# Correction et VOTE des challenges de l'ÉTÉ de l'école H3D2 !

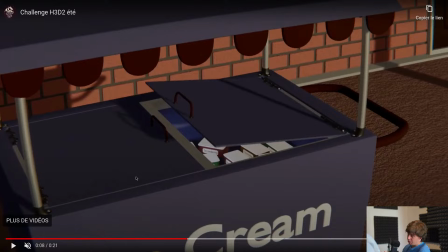2576s
cool. Par contre, du coup, la trajectoire de ta caméra, elle est, en fait, tellement loin de ce qu'on pourrait faire en réalité, que bah, ça fait très 3D, et du coup ça il faut éviter. Il faut plutôt aller chercher des cadrages qu'on pourrait faire en réalité. Comment on cadrerait dans la réalité un stand de glace, tu vois? Bon, on serait certainement à côté à filmer en 150, 100, 150 mm, tu vois, zoomer dessus.
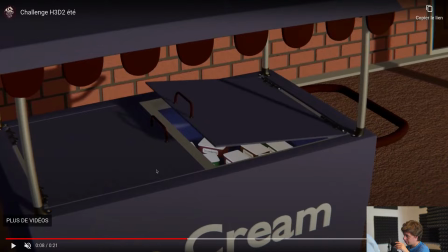2595s
On n'aurait pas du tout cette espèce de travelling comme s'il y avait un drone, tu vois.
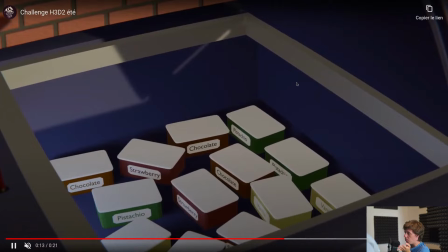2602s
Hop. Et du coup, bon voilà, ici c'est un petit peu mieux. Même chose sur les même remarque sur les shaders, c'est un peu dommage que ce soit un petit peu plat en termes de shading.
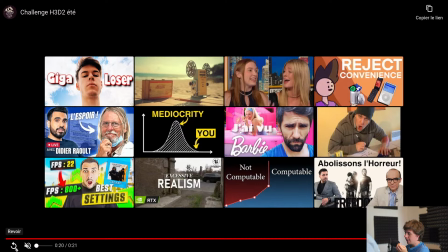2611s
Par contre, je trouve que la glace qui sort et tout, c'est un petit peu cool. Bon, donc voilà.
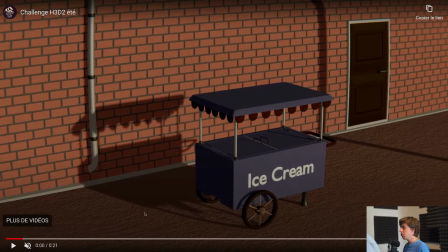2616s
Je pense qu'en fait, Pierre, on est sur un bon démarrage. Je pense qu'il y a beaucoup de projets. En fait, je pense qu'il y a beaucoup de trucs que t'as compris, Pierre. Parce que t'as une caméra qui bouge, de l'animation, un rendu d'image, un éclairage qui est en place, qui est pas assez fort, mais qui est en place. Différents objets modélisés.
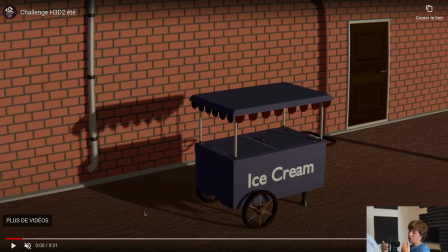2631s
Maintenant, il faut prendre tout un step up. Et surtout, il faut que tu apprennes. Et je pense que c'est ça le problème, c'est que tu n'as pas travaillé avec des références. Il faut absolument que tu travailles avec des références et que tu fasses attention aux proportions. Parce qu'en fait, finalement, je pense que le plus gros problème que t'as là, c'est les proportions, les références. Les proportions, parce que, bah, évidemment, il y a un souci de taille et c'est ce qui rend ton film un peu off. Et les références, parce qu'en fait, tout est trop simple.
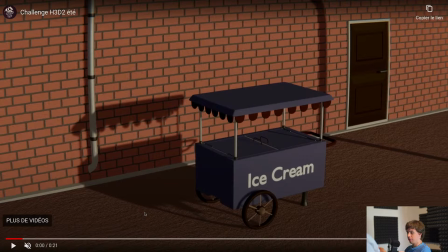2650s
Parce que, en fait, pourquoi ? Parce que tu ne sais pas, quand t'as pas de référence, tu ne sais pas quoi est où, en fait. Tu ne sais pas quoi est où. Où est-ce que sont les gouttières ? Comment fonctionne un mur de briques ? Où est-ce qu'on met une porte ? Quelle taille fait une porte par rapport à un truc de glace ? Dans un truc de glace, est-ce qu'il y a que les glaces ? Qu'il y a des trucs en plus ? Voilà. Tout ça, c'est important que tu l'aies bien en tête. Et du coup, il faut en fait prendre des images et regarder comment sont mises en place les références.
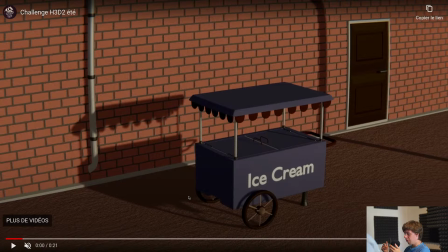2669s
Voilà pour moi sur ce retour-là. En tout cas, Pierre, c'est un super boulot. C'est bien. En 15 jours, pareil, faire une animation de 20 secondes, c'est en fait un petit miracle.
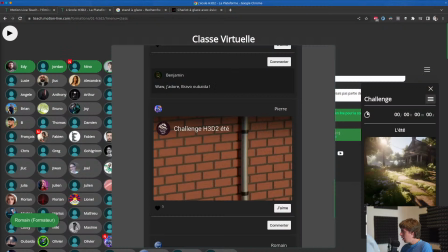2676s
Hein, donc, un énorme bravo à toi. Excellent. Et sur ce, bah, on passe à la suite. Petite interlude pour vous rappeler que vous pouvez voter.
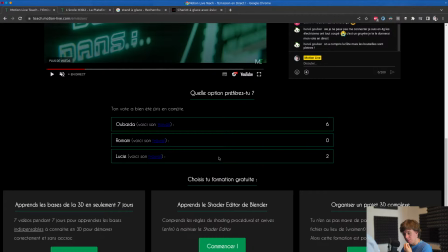2684s
Oh là, si vote pour Ubaïda, je vois qu'Ubaïda est en train de prendre la tête. Vous pouvez toujours faire rattraper Lucien Romain.
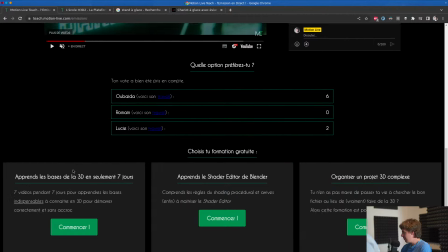2689s
C'est bon, jamais, n'hésitez pas à voter, ça se passe sur le site de l'émission. Je sais qu'on n'est pas énormément, je pense, ce soir, mais en même temps, c'est normal, on est un jeudi soir, en plein été. Les gens, ils préfèrent aller se bourrer la gueule dans des bars que de regarder un live sur de la 3D. Et c'est ça que j'aime bien, c'est que les élèves H3D2 qui sont là, ce sont les vrais, ce sont les meilleurs, ce sont ceux qui bossent et ce sont qui vont aller le plus loin.
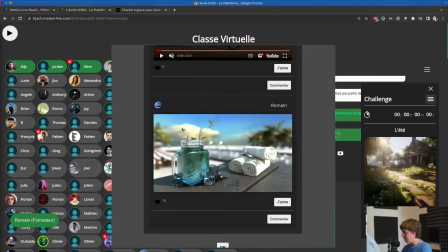2708s
Et c'est super cool. C'est super cool, et sur ce, on passe à la suite. Et ben, on a fait le tour de tous les projets, il nous reste les 3 finalistes, et ben c'est parti.
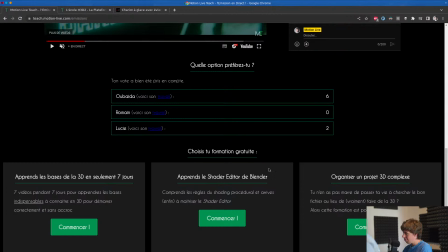2715s
On va du coup prendre dans l'ordre des votes, même si vous pouvez toujours voter, hein. Il y a encore rien qui est fait. Donc je vais commencer par le projet de Romain, qui est ici.
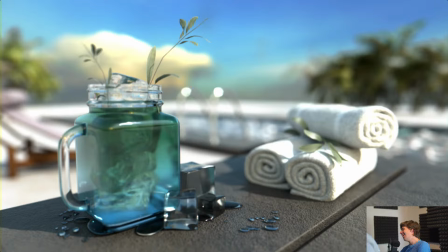2723s
Hop, c'est parti. Alors le projet de Romain, ou à la plage Lucie, tout à fait, ou alors il sort à la plage en effet. Le projet de Romain, je trouve que c'est un projet qui est extrêmement réussi. Pourquoi ? Parce que justement, il tombe pas dans toutes les erreurs qu'on a vues quasiment jusque là sur ce challenge.
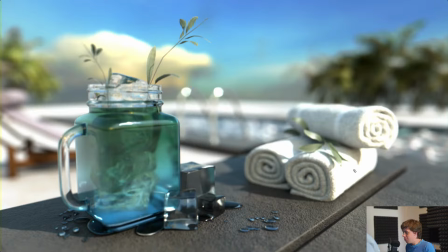2740s
L'éclairage est assez fort. Et on voit bien que l'image, elle est cramée de ouf. Parce qu'à la plage, il y a beaucoup de soleil. Et comme il y a beaucoup de soleil, bah du coup, les trucs sont blancs. Et ça marche de ouf. On se sent au soleil. Là, on s'imagine là au Club Med avec notre petite serviette un peu mouillée là sur notre transat. Tu vois, ça marche. Pourquoi ? Parce que l'éclairage, il est bon. Il y a une HDRI et il est puissant.
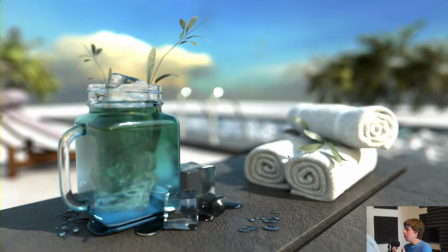2760s
N'hésitez pas à pousser vos lightings. Vos lightings sont toujours trop faibles souvent. Poussez vos lights. Et là, on est clairement dedans. Je préfère clairement 10 000 fois une image un peu trop cramée qu'une image sous-ex. très très bien, Romain. Donc, Ça, c'est, je peux que féliciter sur le lighting. On est excellent. Il y a beaucoup de choses en plus qui fonctionnent bien.
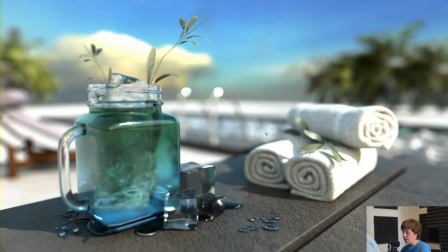2777s
J'apprécie particulièrement du coup la mise en scène, et aussi un truc qui est vachement bien, c'est que tu as bien utilisé la DOF. Donc la DOF elle est très très bien pensée, puisque du coup tu as pu te concentrer seulement là-dessus et tout le reste est flou. Et ça donne un petit effet macro qui marche très très bien. Bref, c'est une très bonne mise en scène, un très bon cadrage, un très bon éclairage.
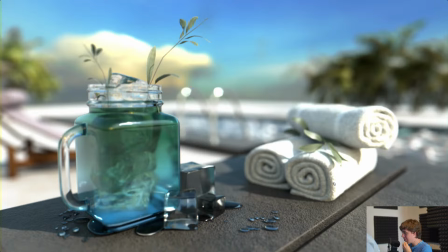2796s
Et pour terminer, je trouve que les shaders sont très réussis. Je pense que le shader ici est un petit peu en dessous du reste, mais le shader putain des serviettes est excellent. Le shader d'effet marche très bien. Le shader du cocktail ici est top. Le seul truc qui est un petit peu en dessous du coup, c'est les glaçons.
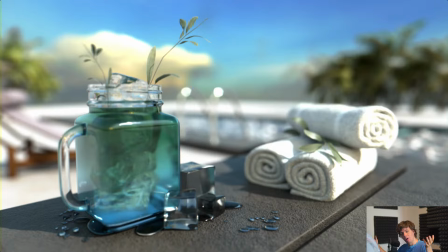2809s
Pour moi, c'est pas des glaçons, ça c'est des cubes de mercure. Je vais te dire pourquoi après, qu'est-ce qui va pas. Ah bah écoute, Earth Gaming, avec grand plaisir. Merci à toi, si un jour tu veux nous rejoindre, ce sera avec grand, grand plaisir.